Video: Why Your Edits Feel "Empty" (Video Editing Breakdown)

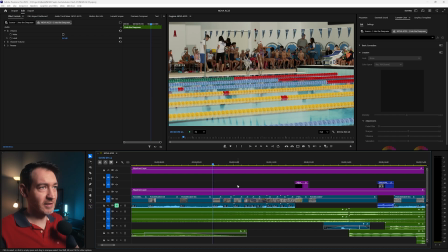[15:15]
And this part, it's mainly shots of the kids. Again, they're waiting, close up of the kids.
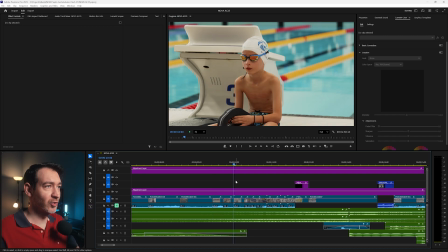[15:20]
They're here with the organizers. They're listening to the rules. Kids waiting to jump into the pool.
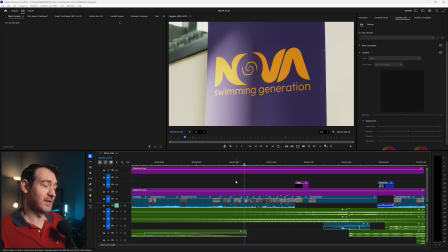[15:27]
And now we have a quick match cut. At least that's what I tried to do, with the logo of Nova.
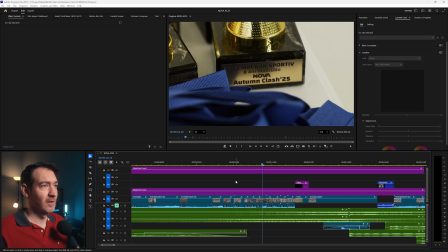[15:33]
So we have 1, 2, 3 match cuts. And kind of 4 here with the, this is the trophy. This one doesn't really match with the other ones, but it's only on screen for 1, 2, 3, 3 frames.
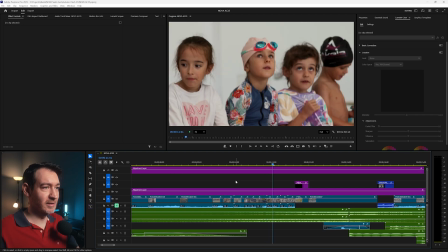[15:49]
And again, some shots with the kids in anticipation.
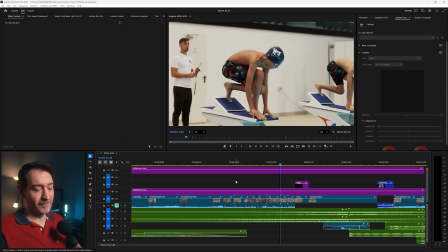[15:53]
And now the kids are already on the, what do you call it, these? They get up on these and they jump in the water. I forgot. I don't know, they're not podiums. Someone in the comments, just let me know what these are called.
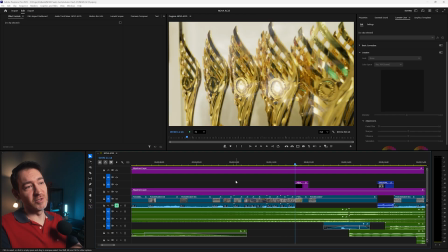[16:06]
And again, with the kids, waiting. And this is what it's all about. These are the trophies that they're gonna get in the end.
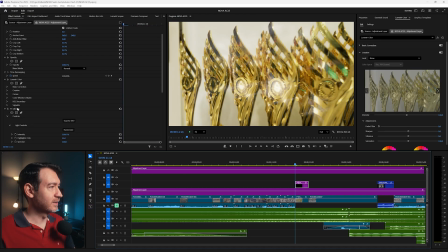[16:14]
And I have an adjustment layer with an effect on it. It's the glint effect, just to make them pop a little bit more.
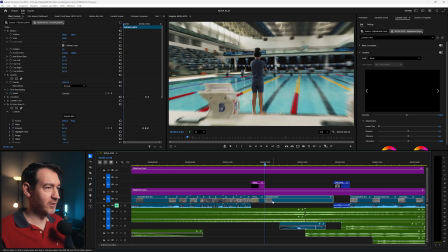[16:23]
And boom, zoom in. And this is actually manually done by using a transform with a zoom in.
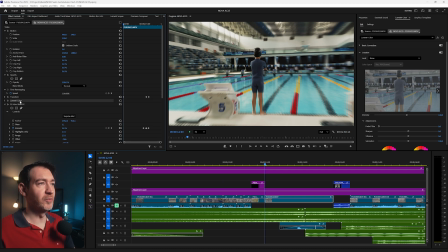[16:32]
And another Lumetri color just to get the colors right. And I have an echo glow effects that you'll see right here when the music will hit. So let me just unmute and play that.
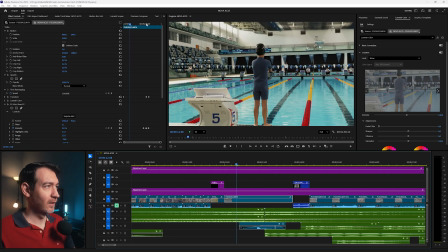[16:48]
Boom. See here? The glint effects is right here when we have the impact.
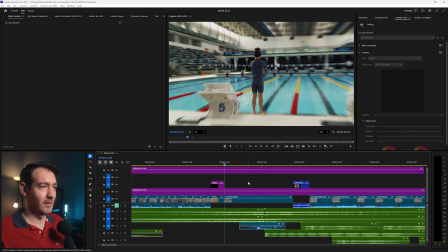[16:56]
So let's look at that again. Boom.
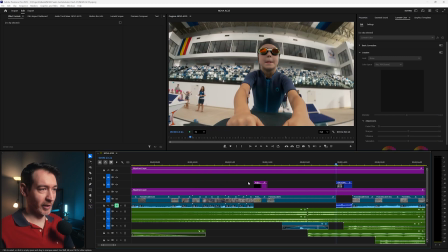[17:01]
Okay, so why did I do it this way? The music is starting to swell.
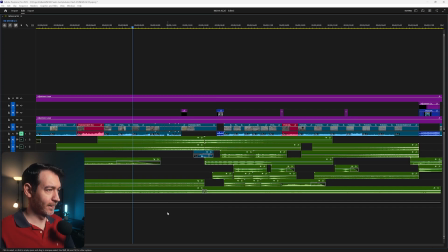[17:06]
So if I just solo the music and listen to this part, see, it starts to ramp up and build.
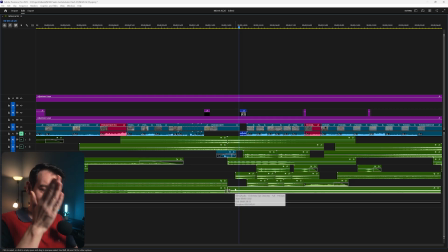[17:17]
And you see here that I actually cut the song at the hit, because I wanted it in a specific place. Usually the song would last for a little bit longer and then the hit, but I wanted the hit right now, right after the crescendo. So let's listen to it again.
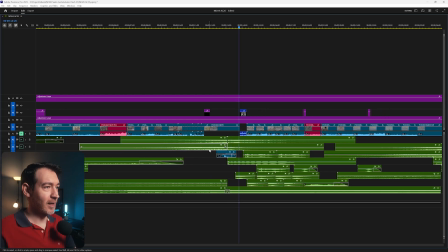[17:37]
And I also have a bass drop, which I assume is this one. No, this is actually a riser, which is an impact that I reversed. See, it's reverse speed here. Oh no, the bass drop is actually from the song. I didn't add it in post. Boom.
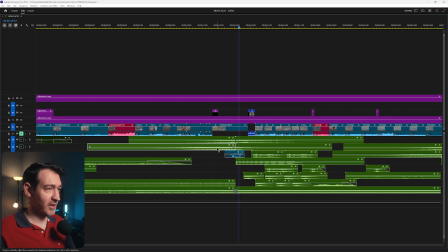[17:55]
So that's what I wanted. So in terms of sound design, I have a riser and I have another riser. If I just solo these. Bam. And that's the hit that follows the riser. And the exact same thing with another one on top.
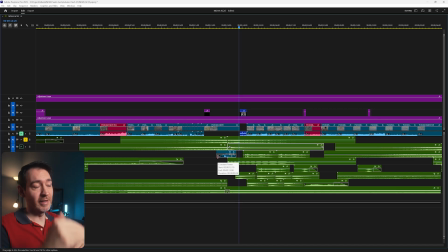[18:16]
An even bigger impact, which is lower in terms of frequency than this one. When you add a stack sound design over sound design over sound design, make sure that they are in different frequencies.
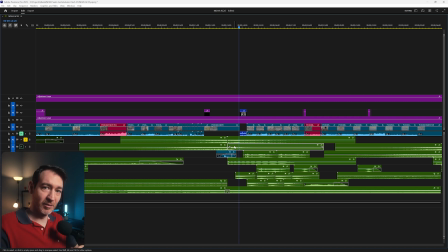[18:31]
You don't want all of the sound design to be at the same exact frequency. You want some lower, some mids, and some highs to get that fuller sound.
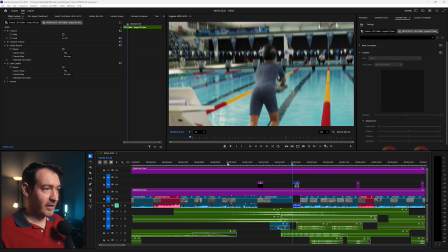[18:39]
And again, in terms of the video,
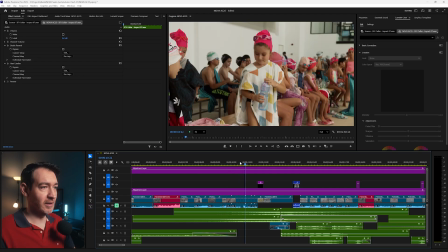[18:43]
it's just a succession of quick cuts, about 3 to 4 frames each,
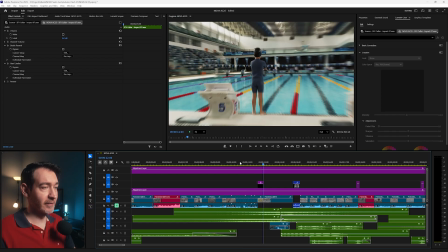[18:49]
up until we get to this point where we have the zoom in
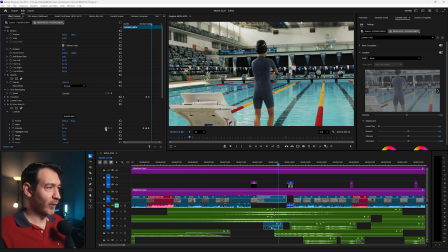[18:57]
and the glint effect right when we have the impact hit.
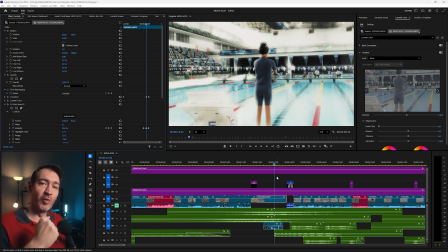[19:01]
Boom, and that's where the competition begins. So we had all of that anticipation up until this point, the music swell, and now bam, the competition has started, and let's get into it.
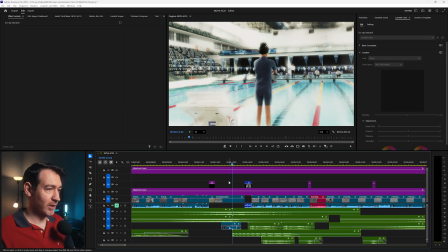[19:14]
So if we listen now,
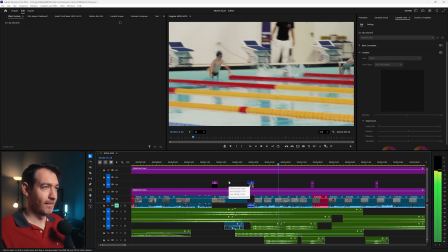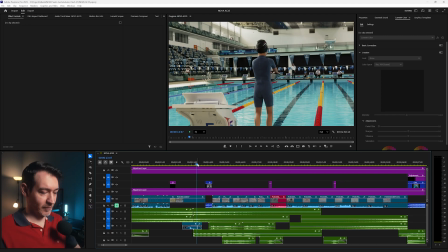[19:21]
so what we have here, we have, let me mute this again.
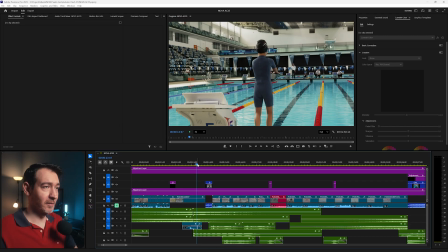[19:24]
We have the kid, we hear the whistle, the competition has officially started, and this race has officially started.
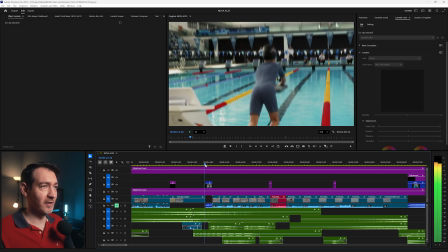[19:30]
So we have this kid jumping into the pool, and I have another zoom in effect, digital zoom in effect on him.
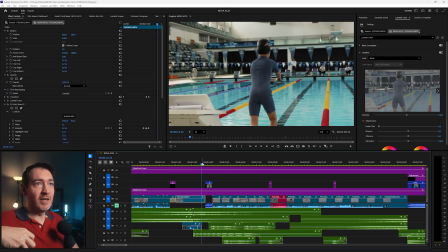[19:37]
Now we're starting to get into the meat of it, and we need more shots that are dynamic, more effects that are dynamic to go along with the music and the sound design.
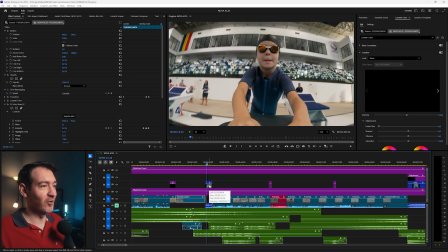[19:49]
So you have this kid, and we have this action shot that I called it, with the GoPro footage, again with him jumping straight into the pool.
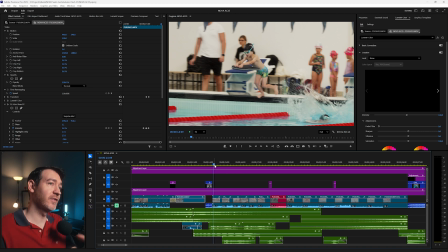[19:58]
And now we have another quick succession of shots of other kids jumping straight in with zoom effects,
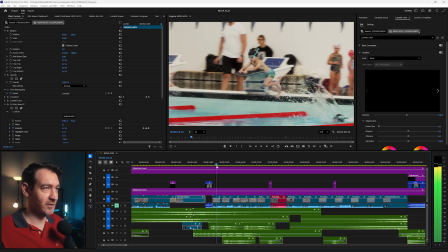[20:06]
well, digital zoom effects, so not necessarily on this one,
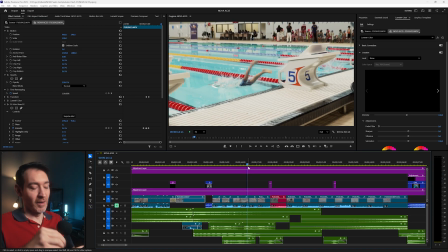[20:11]
and this is a zoom effect, another zoom effect. And the thing is, I went for digital zooms mainly because I couldn't do that in camera, but also to emphasize the fact that everything is dynamic, we're off to the races, and getting that motion blur by using the transform effect
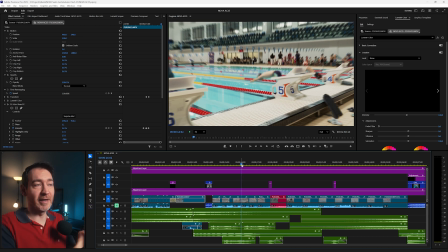[20:32]
puts an extra emphasis on that dynamic aspect of the shot and everything that's going on.
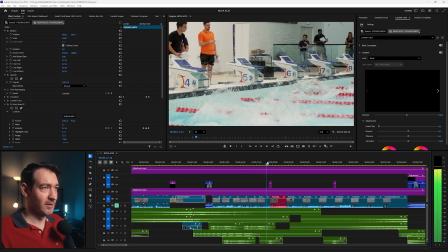[20:37]
Bam, bam, bam, a whole bunch of shots of kids swimming in the pool. And in terms of the sound design, we have, again, when the competition starts, we have 2 hits.
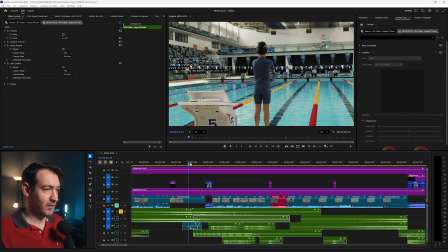[20:52]
Okay, so this one, bam, that's a hit.
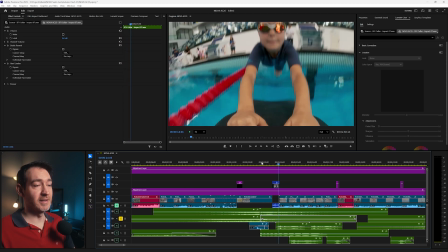[20:57]
Solo the other one, bam, that's a hit, but it's a higher pitched hit. Again, when layering sounds, make sure that they are in different frequencies. I have a bass sub wub, whatever that is. Let me just solo this one.
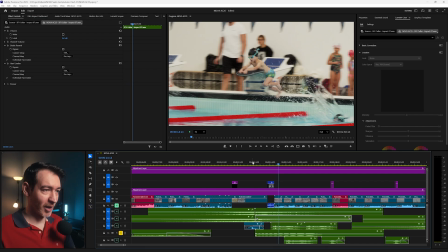[21:16]
Yeah, this is mainly a bass drop. And let's see what else.
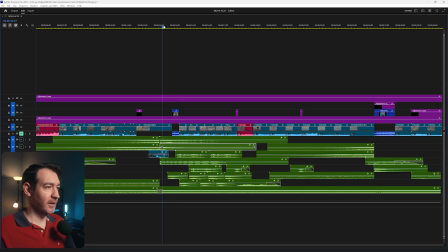[21:20]
And these are whooshes, and this is for when the kids jump in the pool.
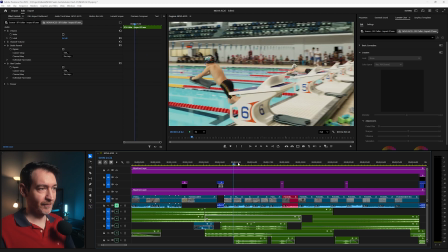[21:28]
Another one. And as you can see, I didn't put a whoosh at the beginning of every single clip because it would have sounded awkward.
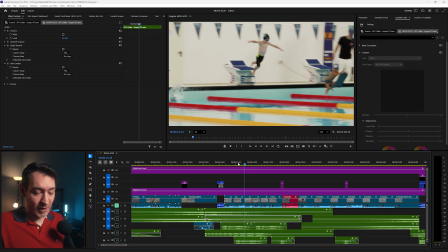[21:36]
I skipped one clip, and this is important. You don't actually need to follow the exact clips or the action that's happening on screen. Use your ears, use your better judgment, and add sound effects,
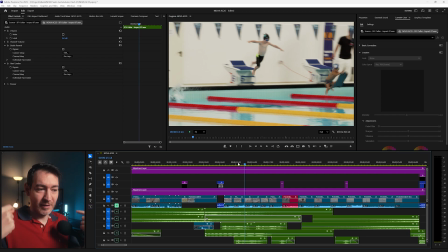[21:49]
and just listen to the sound effects to make sure that they are properly heard and not muffled by other sound effects.
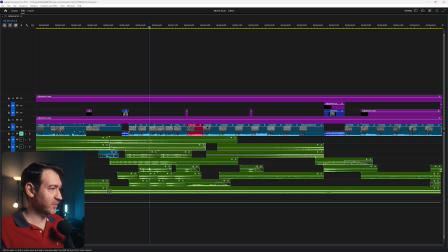[21:57]
So don't overdo it. Whooshes, whooshes, and we have water splashes, and this is for when the kids actually jump in the pool.
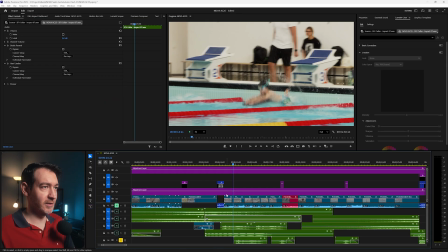[22:06]
So let's listen to that.
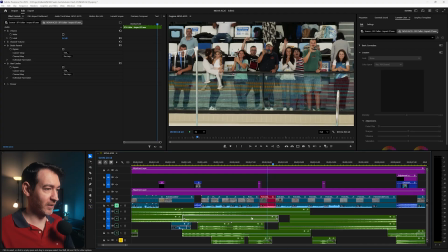[22:12]
Okay, and that's the camera flash. So this is it for this section.
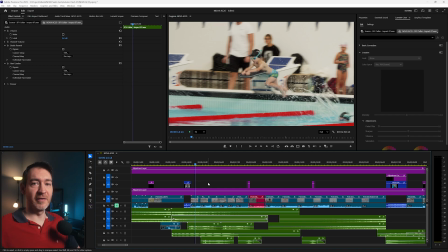[22:17]
This is mainly, okay, we got the thing started. The competition has officially started. Kids eagerly jumped into the water, and now they're giving their best to actually win their race. And to bookend this section and move on to the next part, I added this flash effect.
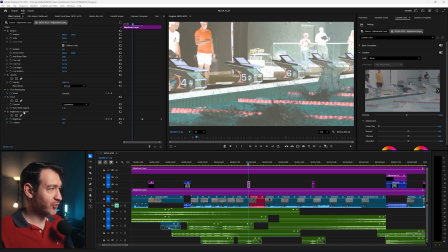[22:34]
And what this is, just an adjustment layer with a brightness and contrast and an invert effect set to luminance. And it's on screen. Well, the brightness is keyframed.
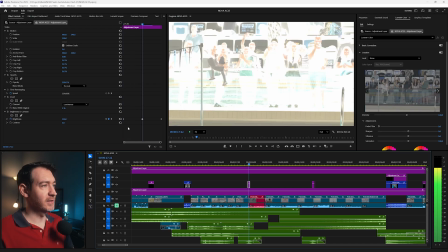[22:49]
So it's 1, 2, 3. It's at its peak, and another 1, 2, and it's gone.
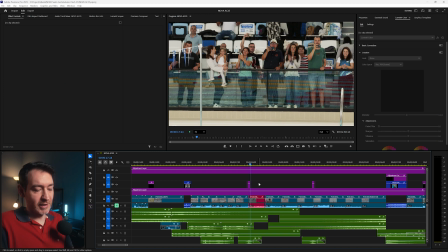[22:57]
And this was simply just to add a little bit of visual interest, and again to bookend that previous section and move on to the next. And what I chose here is to get a shot of the crowd. You see all of the parents, they're lined up here at the edge, and they're not in the stands.
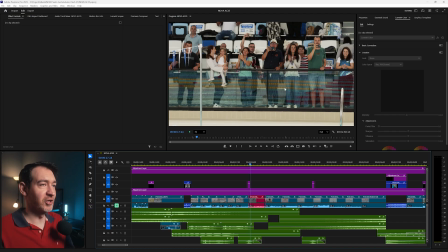[23:13]
They're at the edge of their seats, filming and cheering and, having a good time with their kids.
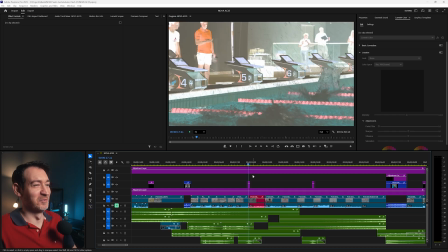[23:19]
Probably the kids were having a good time. The parents were pretty anxious, but you get the idea.